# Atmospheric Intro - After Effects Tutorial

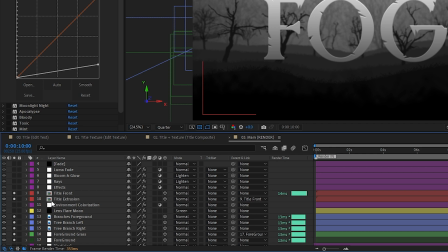488s
Back in the main comp, I duplicated the title, and on this duplicated copy,
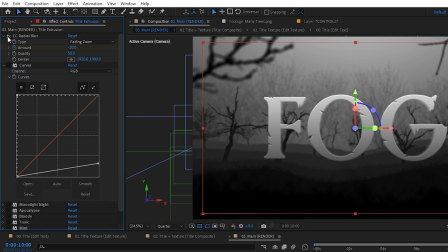493s
I added the CC radial blur effect with a type set to fading zoom,
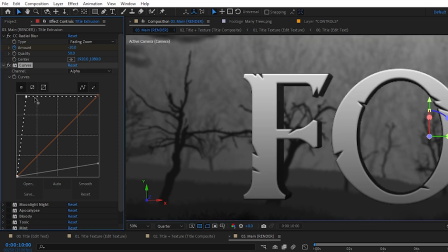497s
added a curves effect to boost the alpha all the way up so we get this sharp extrusion, and then we could adjust the blur amount to determine the extrusion amount basically.
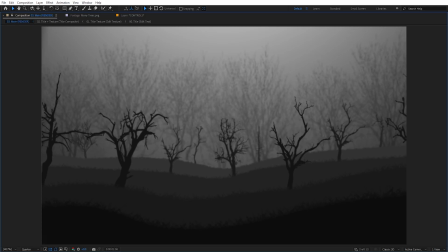507s
I actually even animated the amount value so it would be more extruded as the camera was
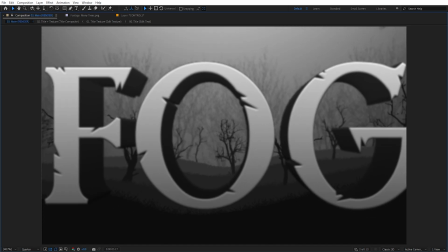512s
passing through the title to fake the illusion of an actual 3D extruded text,
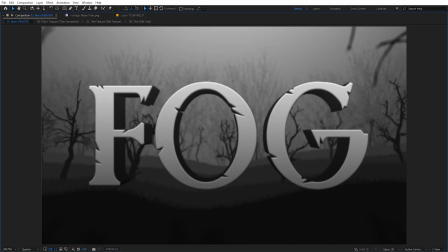516s
and then as the camera settles in, the amount goes down as well.
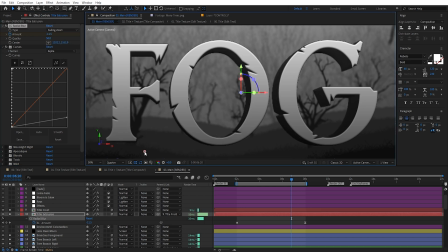520s
It's little tricks like this that really help sell the fake 3D effect, but you're often limited by how far you can push these tricks before the fakery breaks.
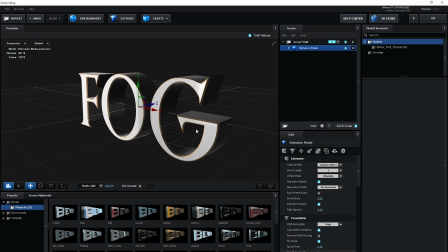528s
I could have used something like Element 3D, for example, but I wanted to keep everything built in, so anyone who uses this template doesn't need to worry about any third-party stuff.
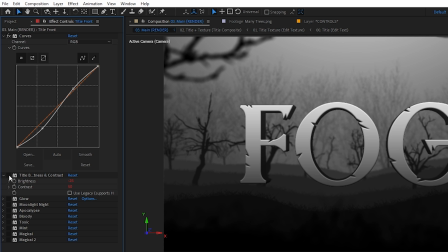539s
Finally, I tweaked the contrast of the front side title, made the extrusion a lot darker,
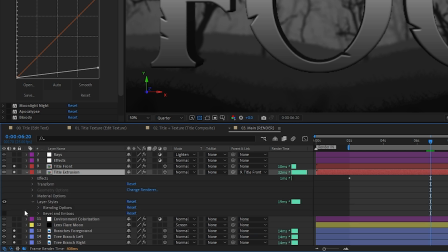544s
and also added some bevel to it so it would reflect the next element in our scene, which is the moon. One giant leap from one small leap.
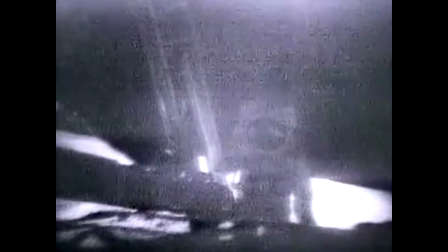554s It's one small step for man, one giant leap for mankind.
Was it real? Was it all CG, VFX?
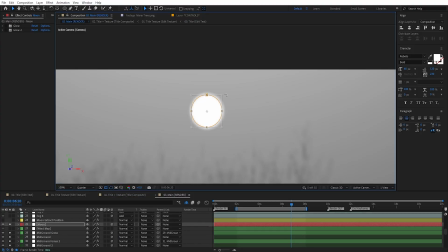565s
Anyway, I created a simple circle using a circle mask on a solid, turned it into a 3D layer,
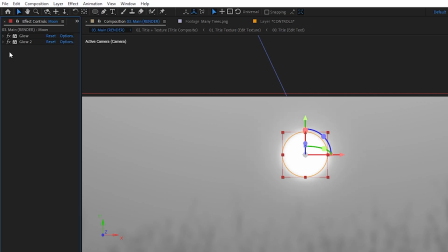571s
positioned it in the sky, and added some glow to, you know, make it glow. The whole scene was looking fine up until this point, but it felt kinda empty, so I decided to add some fake fog, which was actually the whole point of this atmospheric title in the first place,
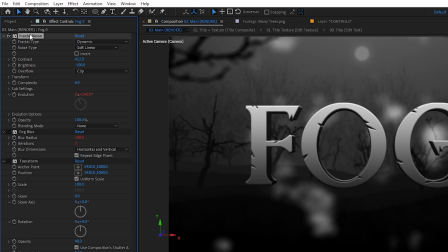586s
was to add some sort of fog to it. I created a new solid, added the fractal noise effect, tweaked the settings to get this big texture, blurred it out a lot,
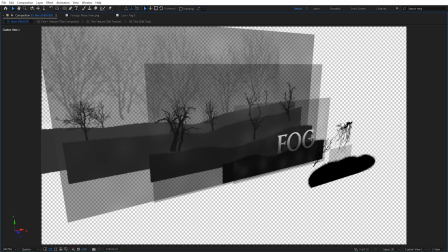595s
duplicated it a few times, randomized their position in Z-space so they would fill out the entire scene.
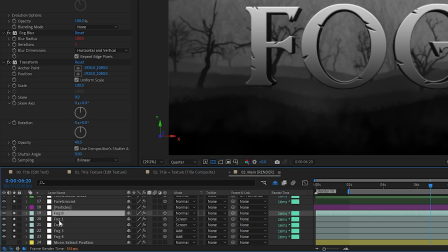600s
I also used the transform effect and tweaked the opacity value to make the fog layers get less and less visible the closer each copy got to the camera, whereas the actual opacity of the layers themselves remains the same. I could have probably used an expression to fade the opacity of the fog layers based on the camera distance, but I didn't bother with that since we're not moving in large distances. Plus, that would add an extra layer of complexity, which I didn't feel was necessary in this case.
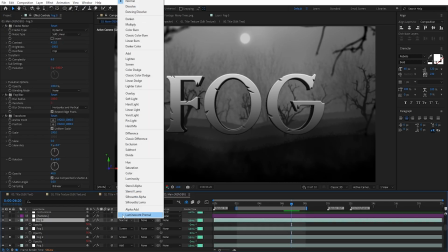626s
I also used either the screen or add blending modes to blend them on top of the other element.
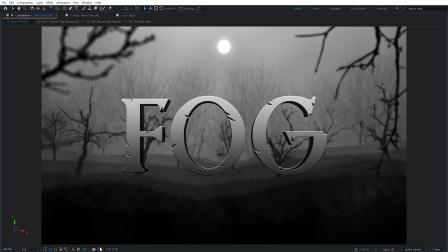632s
And as you can see, the fog added a lot more life to the scene. Speaking of life, to give it even more life,
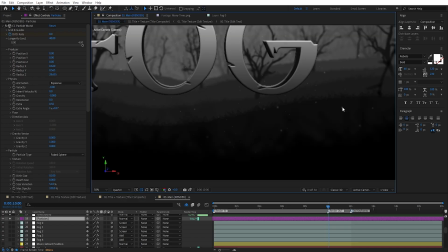639s
I added some particles by using the CC particle world effect, which again is also built into After Effects.
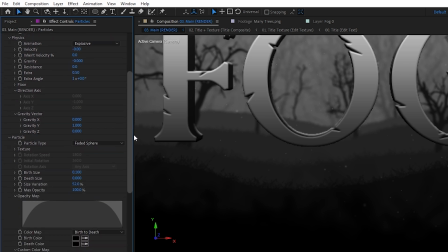645s
And if you've ever used any particle system, then you'll probably understand how this works. It's just a bunch of sphere particles spread out in all axes with a bit of negative gravity, so they float upwards over time.
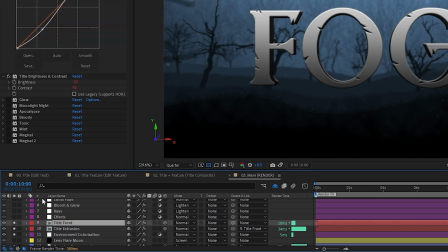657s
Nothing too fancy. I also added some post-processing effects like colorization to the background and title separately, some bloom,
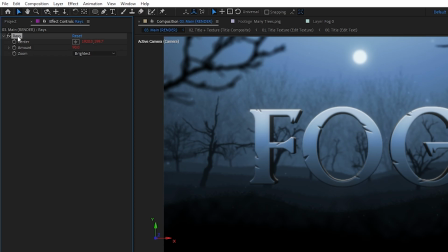665s
light rays, which I created by using the CC radial fast blur effect on an adjustment layer with a high amount,
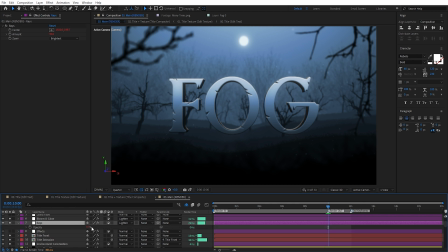672s
the zoom mode set to brightest, and also set it to the light and blending mode with a low opacity, and this way we get these light rays across bright surfaces.
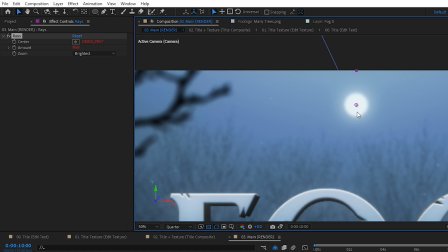680s
I also linked the center value of the radial fast blur to the position of the moon, so that the ray's direction would match with the moon's position.
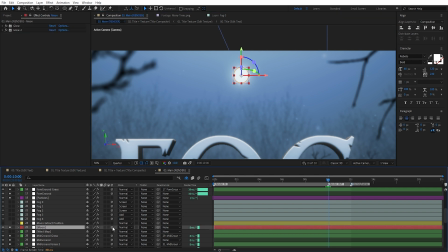688s
The moon is a 3D layer, so I couldn't just pick whip the center value to the moon's position.
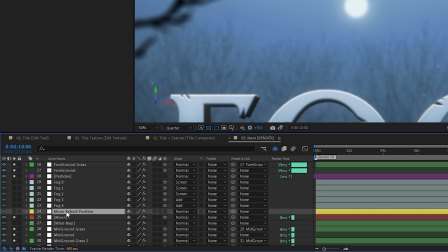693s
So what I had to do is extract a 2D coordinate from the moon's position and then pick whip to that. By the way, I already covered how you can extract a 2D point from a 3D point in this tutorial.
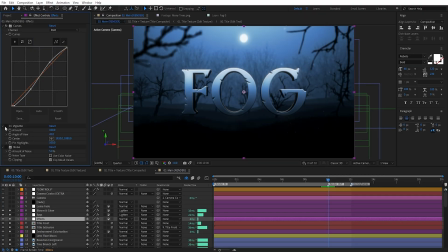705s
I also added a bit of vignette with a CC vignette effect, some noise, and a luma fade at the beginning. A luma fade basically means the bright parts of your image fade in before the dark parts of your image.
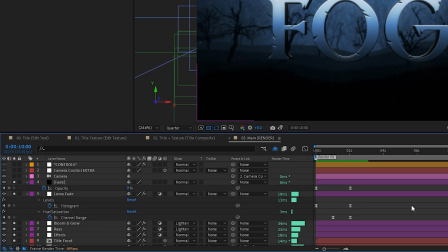717s
To achieve that, I used the levels effect together with a quick black solid fade out to have it fade in from complete darkness.
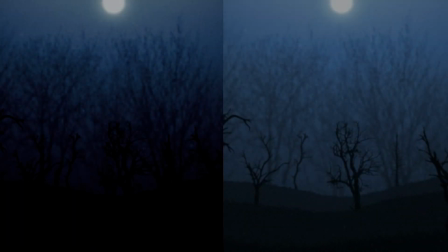725s
As you can see, a luma fade looks a bit more interesting compared to a simple fade. At this point, I had crossed off my entire to-do list, but I thought, wouldn't it be cool to add some texture to the whole thing? And to answer myself, yes it would. So I started by going over to this website,
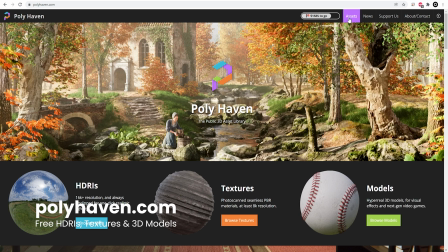746s
polyhaven.com, which is another cool website that provides free high quality textures, HDRIs and 3D models assets.
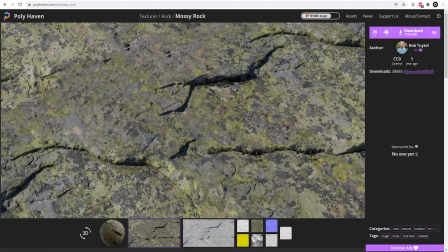753s
I found this mossy rock texture, which I put on top of my title,
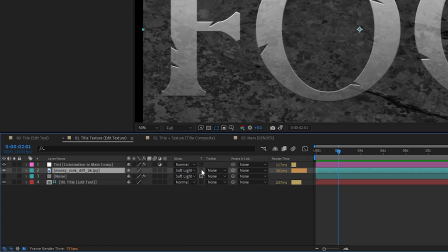757s
and checked this transparency box so it would only be visible based on the alpha of the layers underneath.
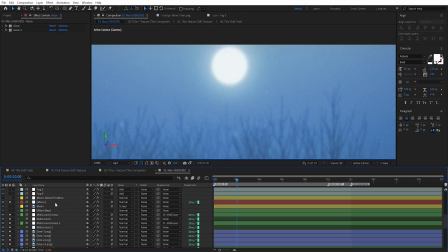763s
I also added a bit of fractal noise to give the title some noise texture. Back in the main comp, I replaced the flat circle moon with an image of a moon I got from Google.
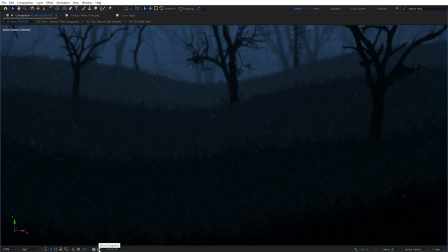772s
I also added some texture to the ground and trees by using fractal noise, which I made sure was very subtle because I didn't want to draw too much attention to it.
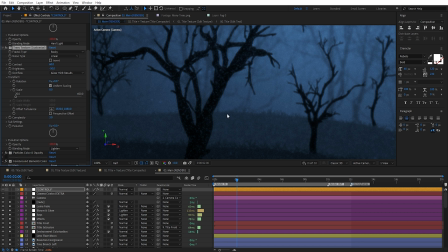780s
And I used blending modes, which made most sense for each layer. I also added some bevel highlights to the trees and grass.
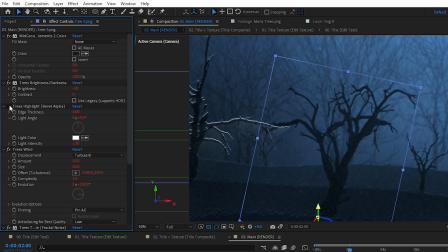787s
For the trees, I used the bevel alpha effect, whereas for the grass,
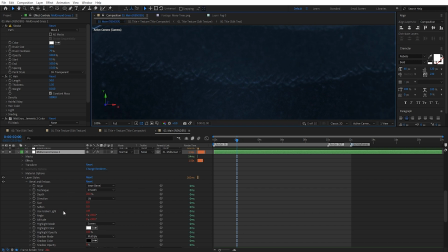791s
I used the layer styles bevel and emboss, since it has a few more options available to really dial in the look,
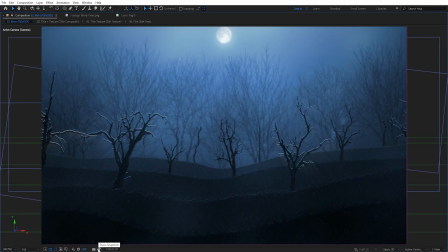798s
which was something I needed for the grass highlights. You can see the bevel highlights alone help so much with creating separation between objects. All right. Now, if this project was not as complex and was only meant for me, then I would leave it as is, but seeing as this will be provided as a template for you guys, then I decided to make it as easily adjustable as possible,
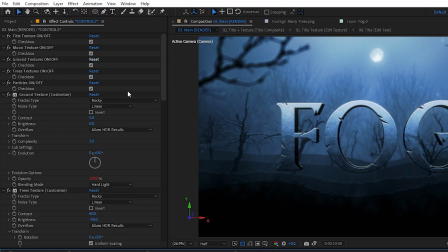822s
so every important property that contributes to the look of the scene is available under the controls null.
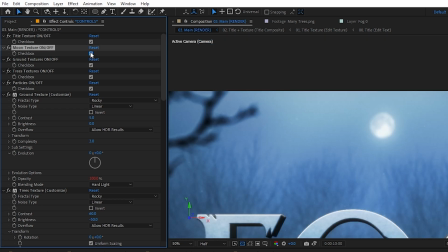828s
So you can decide if you want to use textures for any of these elements, customize the title,
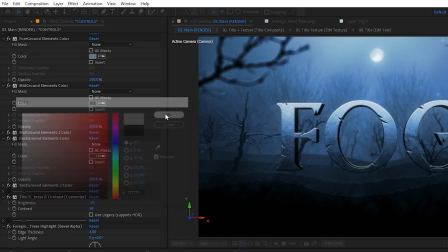833s
ground and trees textures, change their base colors and brightness, determine the wind speed on both the trees and grass,
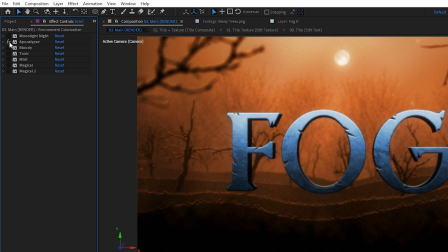840s
control the fog and rays, and I even created a bunch of presets for the colorization of the title and background elements.
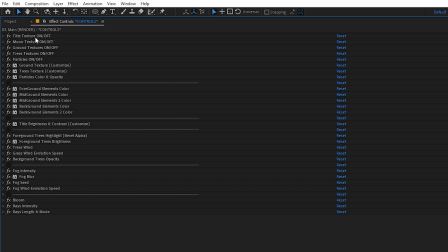846s
I made sure to rename and organize everything in a way that makes sense. You can also notice that I separated certain properties by using empty color controllers with dash names, which don't have any purpose other than to visually clarify the effects stack.
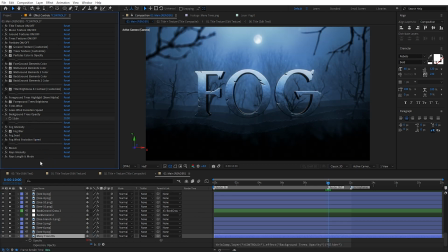861s
These were all set up by either pick whipping effects to simple slider controllers or by copying and pasting effects with property links. And to do that, I first added the effect on the controls null and then copied the effect with property links and pasted it onto the layers that I wanted.
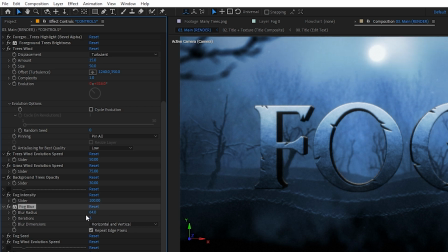876s
This way, I can make adjustments of the effect on the controls null, and that affects all the other layers that are linked to that effect. I usually always do this whenever I'm working on bigger projects, be it personal or client work, because even though it might take a bit of time to set everything up, If then say I want to make a change or the client requests any changes, then I can do that really efficiently this way. I put in the extra time at the beginning and save myself a lot of time afterwards. All right, so I think we pretty much covered the entire project. So if you're still here, then thanks for watching and being patient all the way through. I hope you enjoyed this new format. I certainly found it a lot more fun compared to the usual tutorial style. Let me know what you think though, and if you have any questions, then feel free to leave a comment down below.
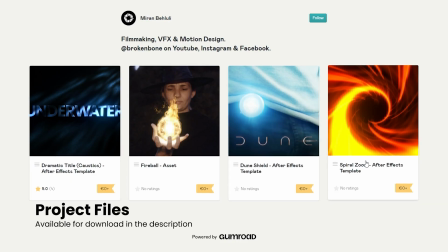922s
Remember to download the project files on my Gumroad page, which again are using the pay what you want system,
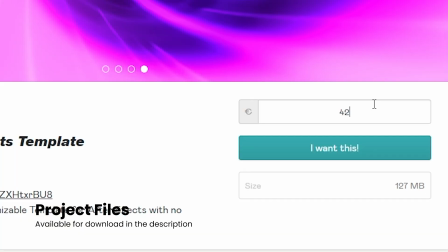927s
so you can grab them for free while still having the option to support the channel if you'd like to. If you don't want to miss out on upcoming videos, then make sure to hit subscribe and turn on the bell to be notified. Thank you once again for watching, and I'll see you next time. Peace out.